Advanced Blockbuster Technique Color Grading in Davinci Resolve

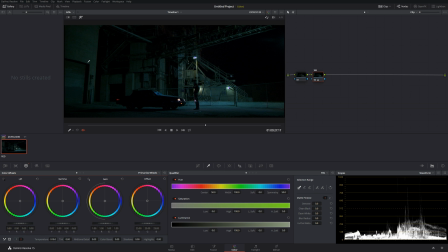[4:09]
That looks really good. Next step, I want to bring attention to this middle area over here. And we need to understand one thing. We have two planes going on simultaneously.
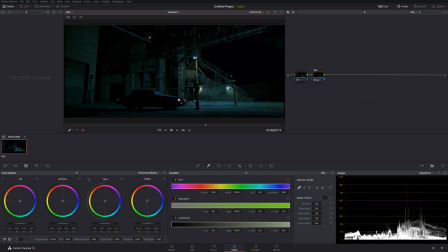[4:27]
We have the ground, which is right over here. And then we have this, I don't know, this some kind of machinery. I'm not sure exactly what it is. I can't see. So we have plane and we have the machinery. So basically think of the machinery as the wall and plane over here.
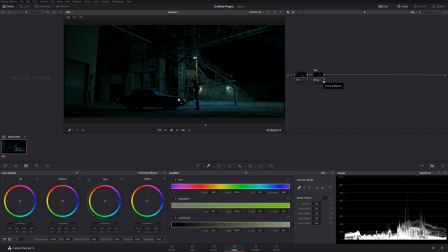[4:47]
I want to make viewer eye in the center of all this. So let me create a new node, and I'm gonna call this lights. Okay, And what I'm gonna do now, I'm gonna go to the qualifier.
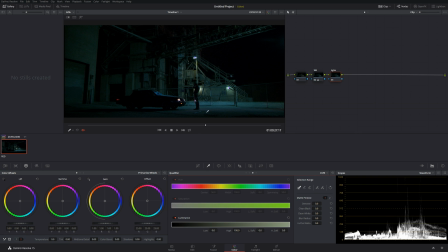[5:04]
Okay, I'm only gonna select luminance. Let's see, let me click somewhere over here.
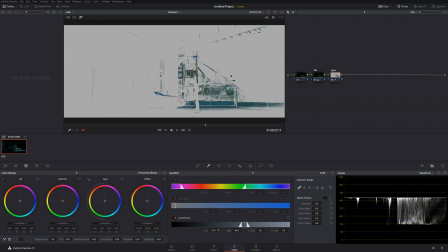[5:12]
Okay, like that looks great. Da da da da da. Let's see, like that. Always feather as much as you can, because the more you feather, the softer the selection gonna be,
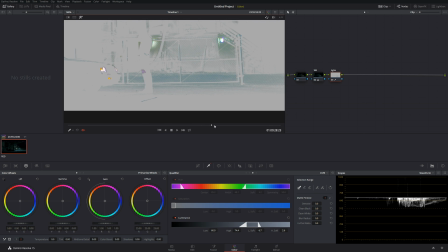[5:23]
and you're not gonna get any kind of crazy, funky dancing noise like you would without feathering,
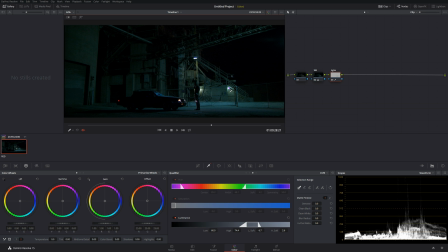[5:32]
especially if you're selecting skin tones and stuff like that. But we'll cover this kind of stuff in the future tutorials, so make sure to be subscribed, otherwise you're gonna miss really gold material over here. All right, so lights, I want to make more accent on the lights. I want to make them warmer, so very simple.
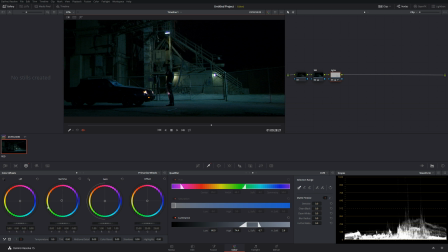[5:51]
Gamma, we're just gonna add a little bit more warmth to it. Okay, just like that. Don't go too much.
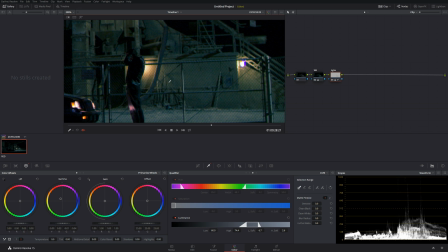[6:01]
Like, once your lights start looking like this, then all of a sudden we're in a cheap, crappy color grading amateur world. So pay attention just a little bit. In the professional color grading, you want to do very slight adjustments.
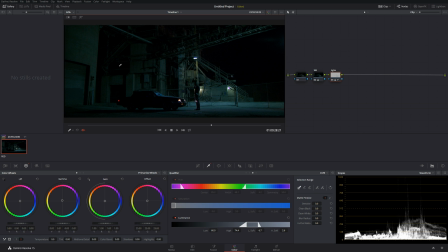[6:18]
You don't want to be doing crazy adjustments, making things look green, blue, and orange and all that, because it looks very unprofessional and very amateur.
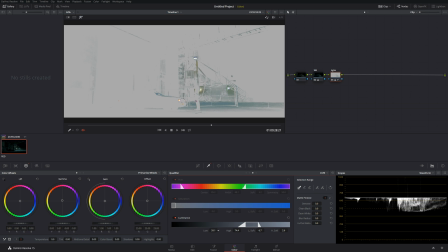[6:27]
Okay, so let me kind of go back a little bit, back off with this.
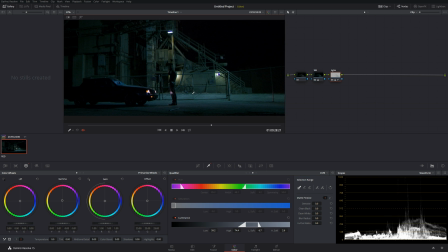[6:32]
I want to spread that little warmth a little bit more. Okay, so before and after, we can see that it started affecting the pipe over here. Let me show you again, before and after, before and after. Hopefully YouTube compression gonna take mercy on this.
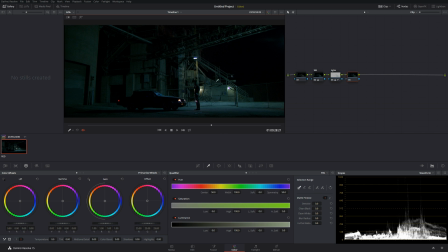[6:49]
All right, next node. Now I want to start basically focusing the light over here. And how I'm gonna do this, I'm gonna create a little circle over here.
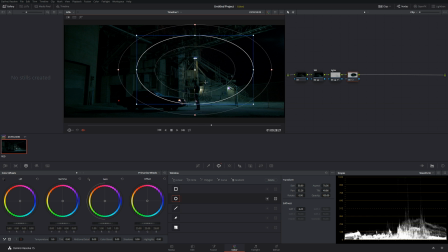[7:02]
Very simple. And basically, let me squish it a little bit, kind of like that. Basically, I want to sort of follow the rules of physics, whatever the light is,
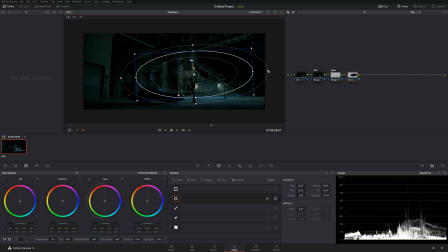[7:14]
and just work with that, work with the nature. I don't like working against the nature, I like working with it.
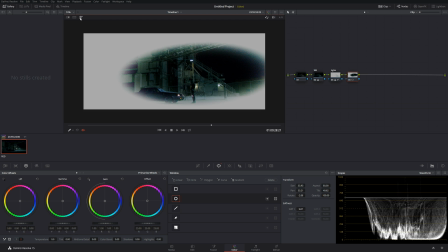[7:22]
So if we're gonna see the selection, again, let's go to the qualifier, let's go to the Luma, and let's get rid of all the black. I don't really need black.
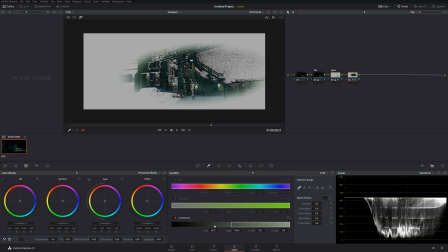[7:34]
I want to be working with the color over here, because black basically have no information, so we don't need that. Okay, like that. Okay, again, very nice and soft.
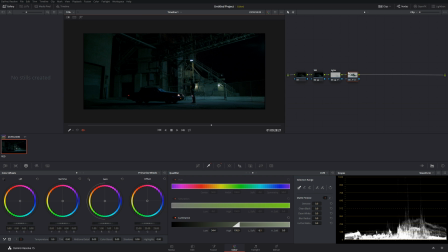[7:48]
All right, so now we have this, let me call this plant. Now we have plant. Okay, let me zoom in, and basically I can do a very simple trick.
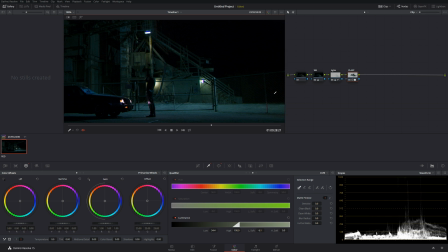[8:02]
I can just simply start increasing the contrast. And with the pivot point of the contrast, let me go over here so you can see. With the pivot point of the contrast, we can start introducing a little bit kind of accent to it.